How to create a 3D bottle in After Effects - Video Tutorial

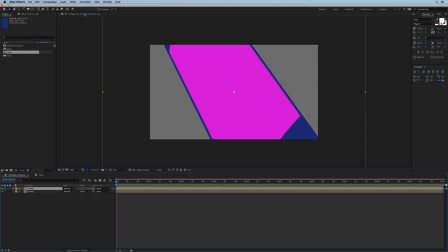[4:15]
Now let's create another comp preview window so I can get a better picture of what am I doing there.
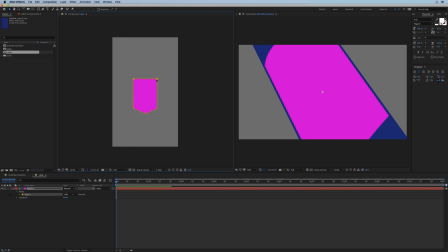[4:26]
And so maybe a little smaller. And I'll move these guys higher. And so this doesn't look very fancy just yet, but we have a label.
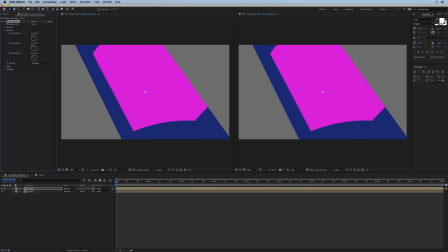[4:42]
And let's just turn it a bit to make it read better. Next, let's create a camera.
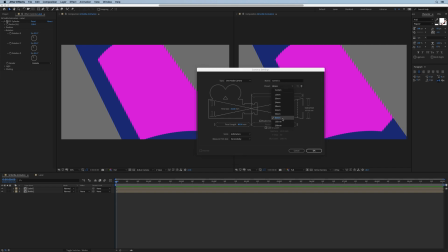[4:53]
And I'll set its lens to 80 millimeters. Because I want to get a rather flat look without too much perspective.
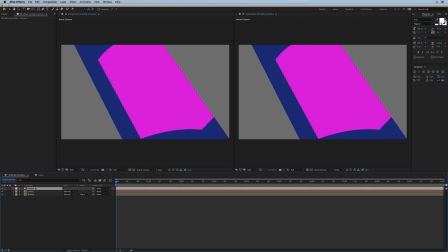[5:02]
You see how it flattens the shot? And perhaps let's move the camera and something like that.
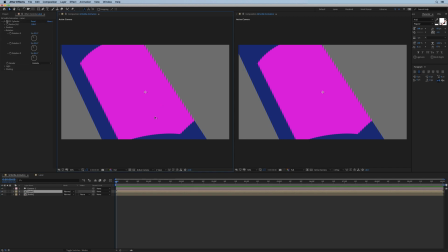[5:14]
All right, so that's the label and the bottle. Next, we need to add some highlights so that this bottle starts reading more like a 3D object. I'm going to place the highlights above the label, source project.
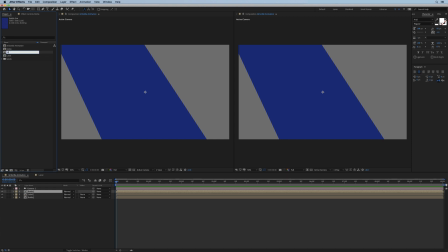[5:29]
I'm going to duplicate this and we're going to call it highlights. Drag and drop, and we replace that.
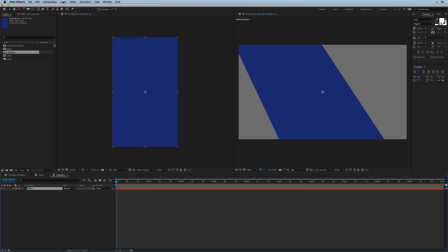[5:41]
Now I go into our highlights comp, change the solid color to white.
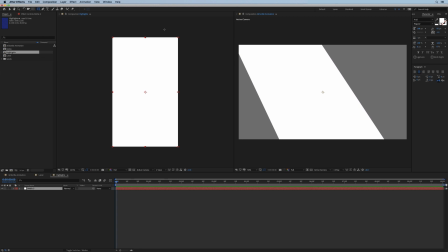[5:50]
And first we're going to add some highlights on the edges.
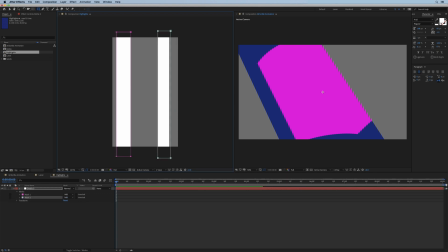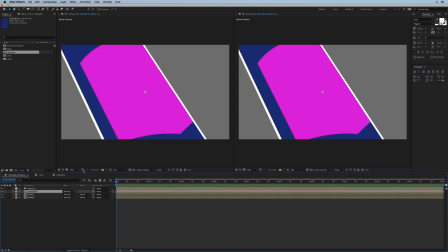[6:02]
Make sure that our highlights are set to add transfer mode.
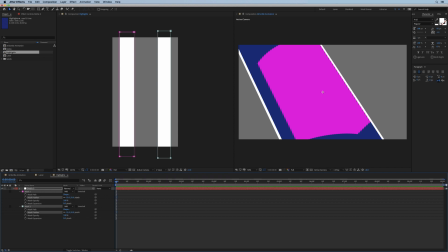[6:12]
Let's soften these guys up. Good. Next, let's add the two middle highlights, which are going to be our fill lights reflected in front of the bottle.
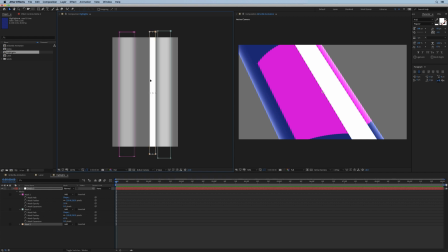[6:29]
Duplicate it and set the second copy here to the left.
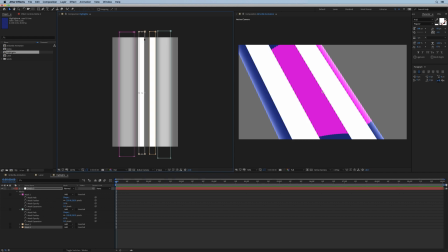[6:35]
They look a bit flat, but we'll fix that in a sec. And then we add another mask here in the middle.
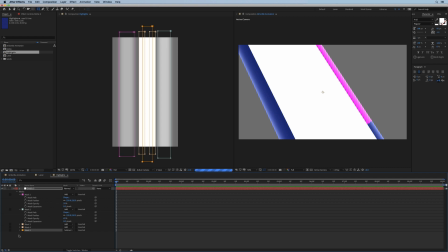[6:46]
And this guy, I'm going to set it to subtract, as I want to soften the middle of those two highlights so that they don't look so harsh.
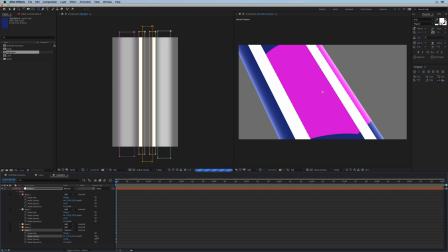[6:56]
I don't know, maybe 150? And I'm going to further drop the opacity of our two key lights to maybe 25 and 45.
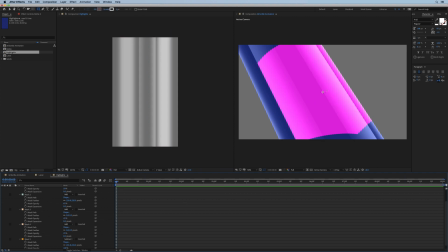[7:15]
All right, and that's our highlights in place now.
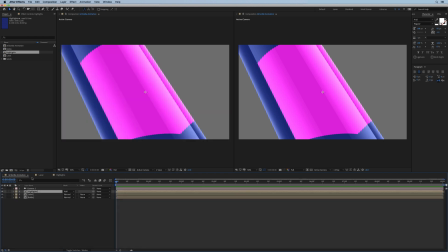[7:20]
What else do we need to do here? We can probably add a shadow to darken these edges here on the bottle as well as the label.
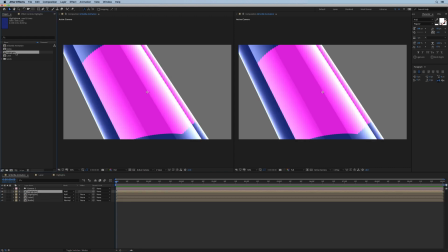[7:32]
I duplicate the highlights comp. Duplicate here, and we're going to call it shadow.
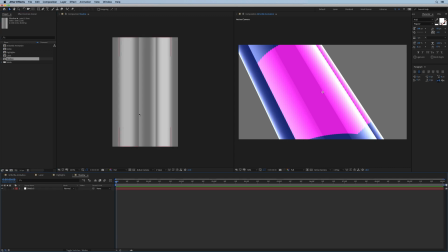[7:45]
Now in the shadow layer, let's set the solid to black color.
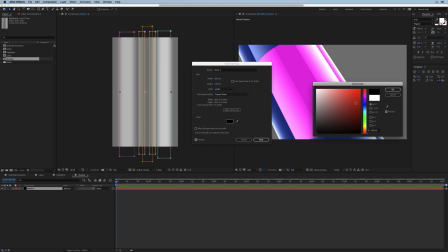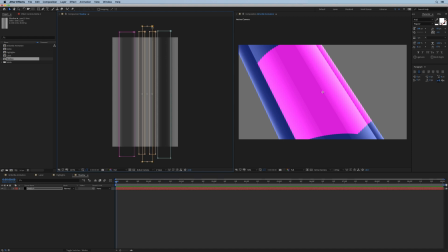[7:58]
And then remove these three middle masks. And soften these guys to maybe 250.
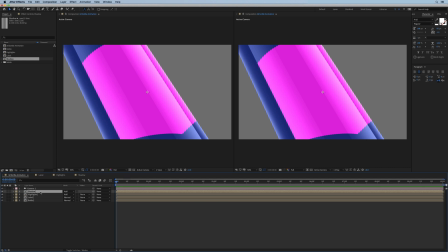[8:11]
And then if I go back to the main comp, I actually want to drop the shadow under my highlights comp.
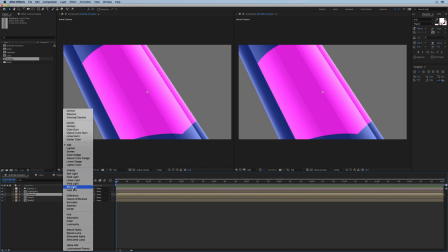[8:22]
Set it to overlay.